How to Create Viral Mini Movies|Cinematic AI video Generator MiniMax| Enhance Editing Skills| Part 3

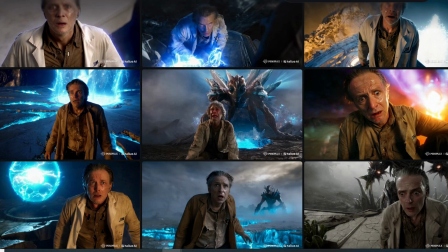[4:07]
Just like that, using this method, I got my videos ready for the next step, editing.
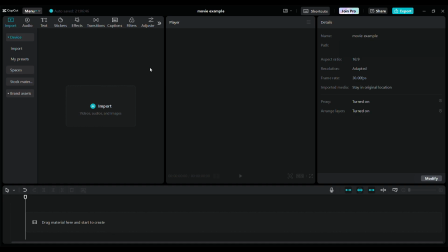[4:12]
I use CapCut, a powerful AI video editing tool, to edit my videos. I'll list all the AI tools I use in the video description. Feel free to access them. You can use CapCut online or download it to your computer. Start a new project and import all the necessary videos.
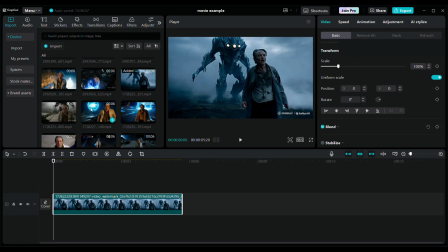[4:33]
Drag the videos to the timeline in story order. I'll demonstrate how to edit a simple, engaging mini-movie example with 6 videos.
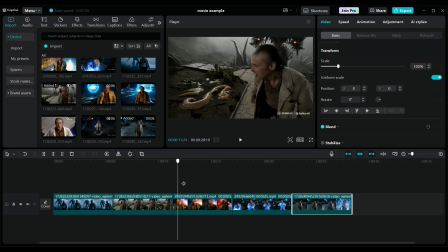[4:42]
In the close-up shot of the 3rd video, MiniMax vividly captures Jim's expressions of despair,
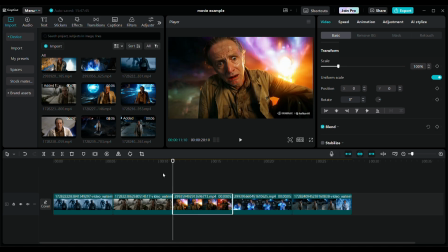[4:49]
terror, and hopelessness upon encountering the alien. In another video, you see Jim's shock, horror, and desperate leap into the abyss.
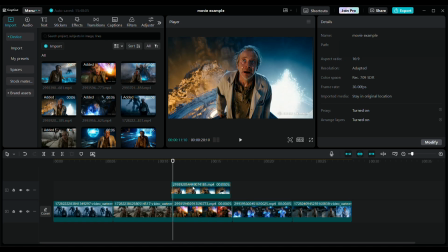[4:59]
I want to use it as a background for the third video's psychological context, which would better reveal Jim's inner turmoil.
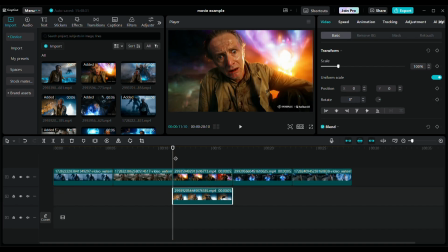[5:07]
To achieve this, place this video below the third one. In the video options on the top right panel, click Remove BG to remove the third video's background.
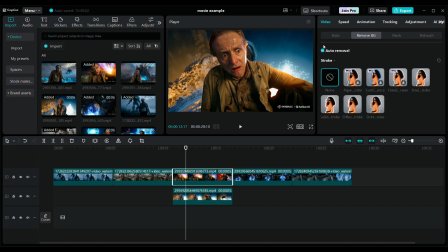[5:18]
There's an auto-removal feature that should do the job.
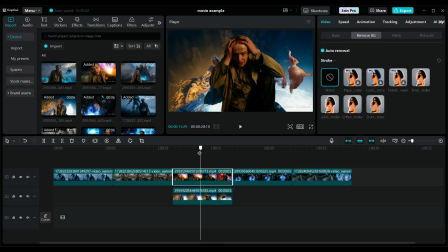[5:22]
While it may not remove the background perfectly, it effectively conveys Jim's chaotic emotions and the underlying video,
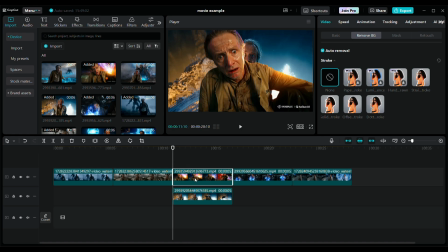[5:30]
creating the exact visual effect I want. Give it a go. At this point, you'll notice each video has a MiniMax watermark.
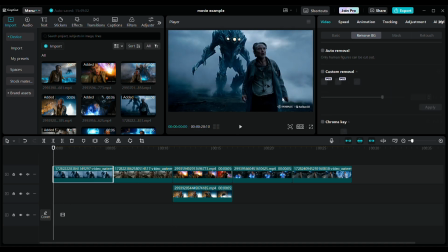[5:38]
We'll use another tool to remove it.
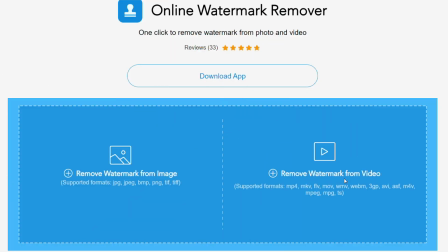[5:41]
Go to the B-Cut website and click Remove Watermark from Video on the right side of the screen.
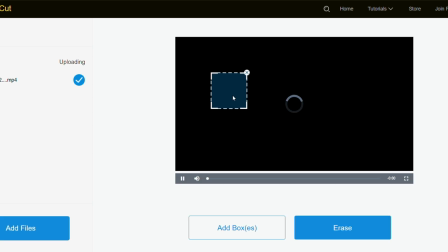[5:47]
Upload the video with the watermark. There's a crop box. Adjust it to cover the watermark and click Erase.
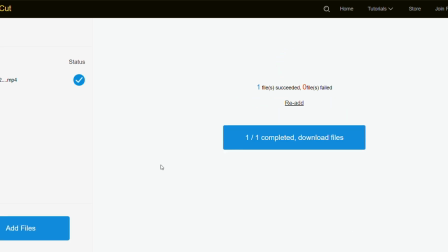[5:55]
Wait a few seconds and you can download the video without the watermark.
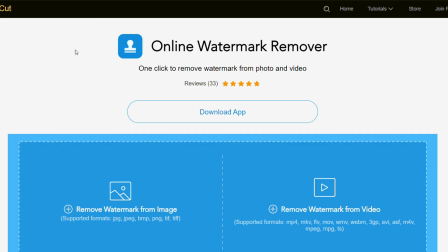[6:00]
You can only do two files at a time, so reload the page for the next two videos and continue until all videos are processed.
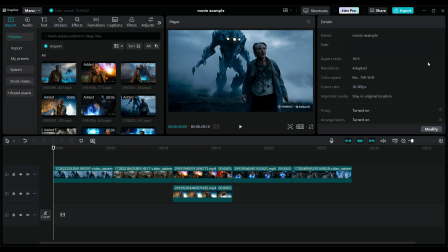[6:09]
Head back to CapCut, import the videos without the watermark, and drag them to replace the originals.
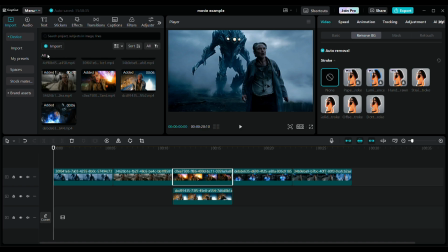[6:16]
Now all the videos are good to go. At this point, I can enhance each video with effects to make them more realistic.
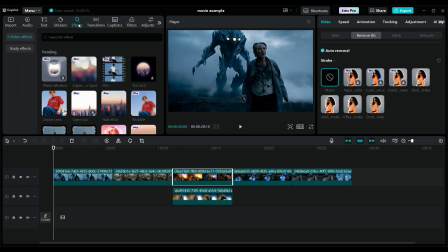[6:25]
Click on the effects menu, and in the search bar, type mist. Since the first video already has a mysterious, frightening, warlike setting, adding the mist effect will improve it.
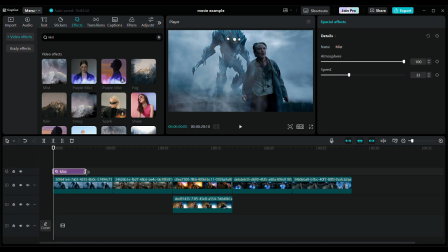[6:38]
Drag the effect to match the length of the video. Let's take a look.
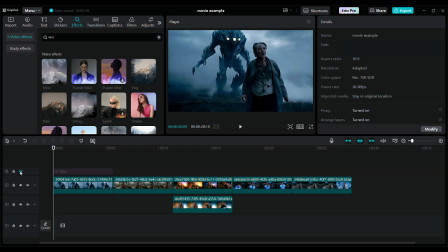[6:43]
Click the eye icon to toggle this layer on and off. Does it look better?
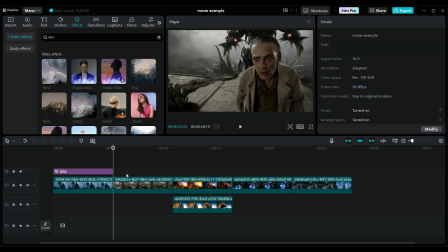[6:48]
In the second video, we see a close-up of Jim shivering in fear as he walks forward, followed by the alien. To emphasize his fear, I used the fuzzy effect. Again, drag it to match the video's length.
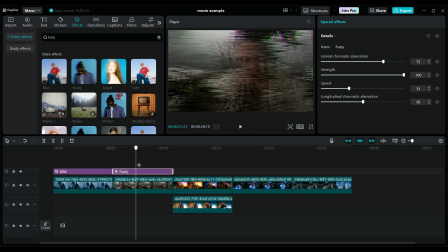[7:04]
This effect enriches the video and adds a terrifying atmosphere.
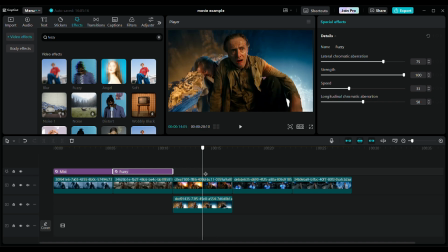[7:08]
Next, let's focus on the two overlaid videos.
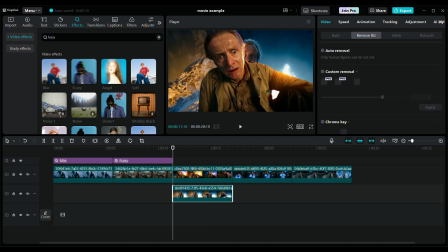[7:12]
To emphasize Jim's inner turmoil and separate the two videos, I'll add a black and white effect to the lower video.
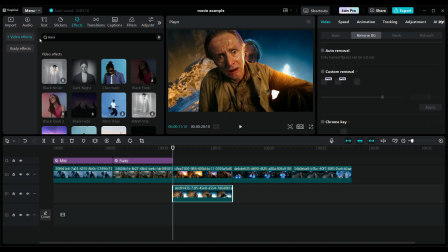[7:20]
Search for black. There are many styles. Black noise seems good.
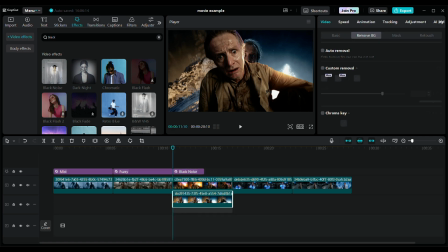[7:26]
Drag it to the timeline. Since effects can only be applied on top of the video, adjust the layering of the upper video.
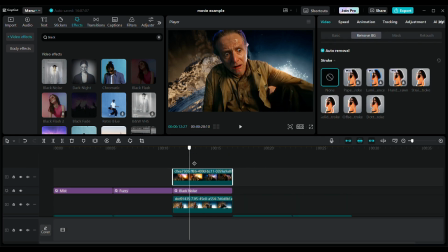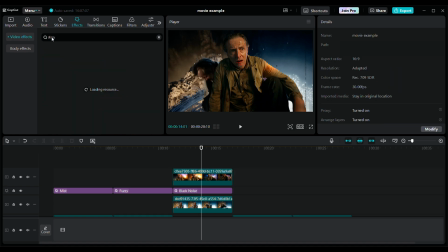[7:41]
Add a dizzy effect to the top video.
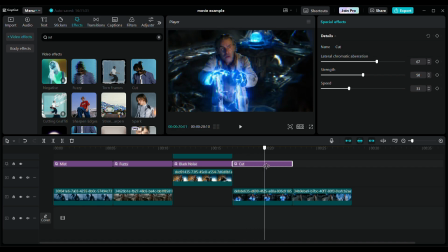[7:48]
Then, find the cut and invisible person effects and apply them to the next two videos.
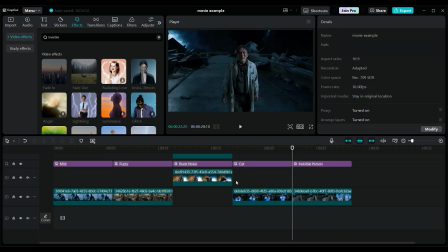[7:54]
CapCut offers a variety of effects, so feel free to choose the ones that best enhance your video's atmosphere.
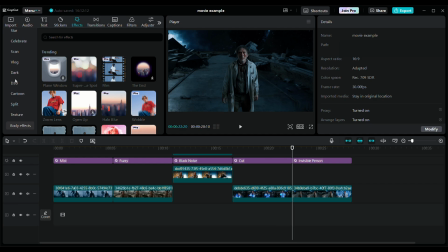[8:01]
This requires a lot of experimentation and editing skills. I'll be teaching more editing techniques and skills in future tutorials.
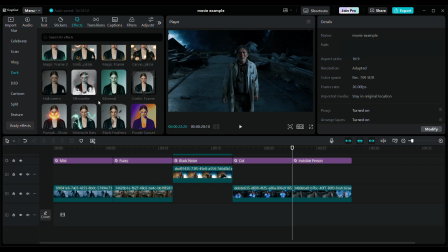[8:09]
Stay tuned and subscribe to my channel.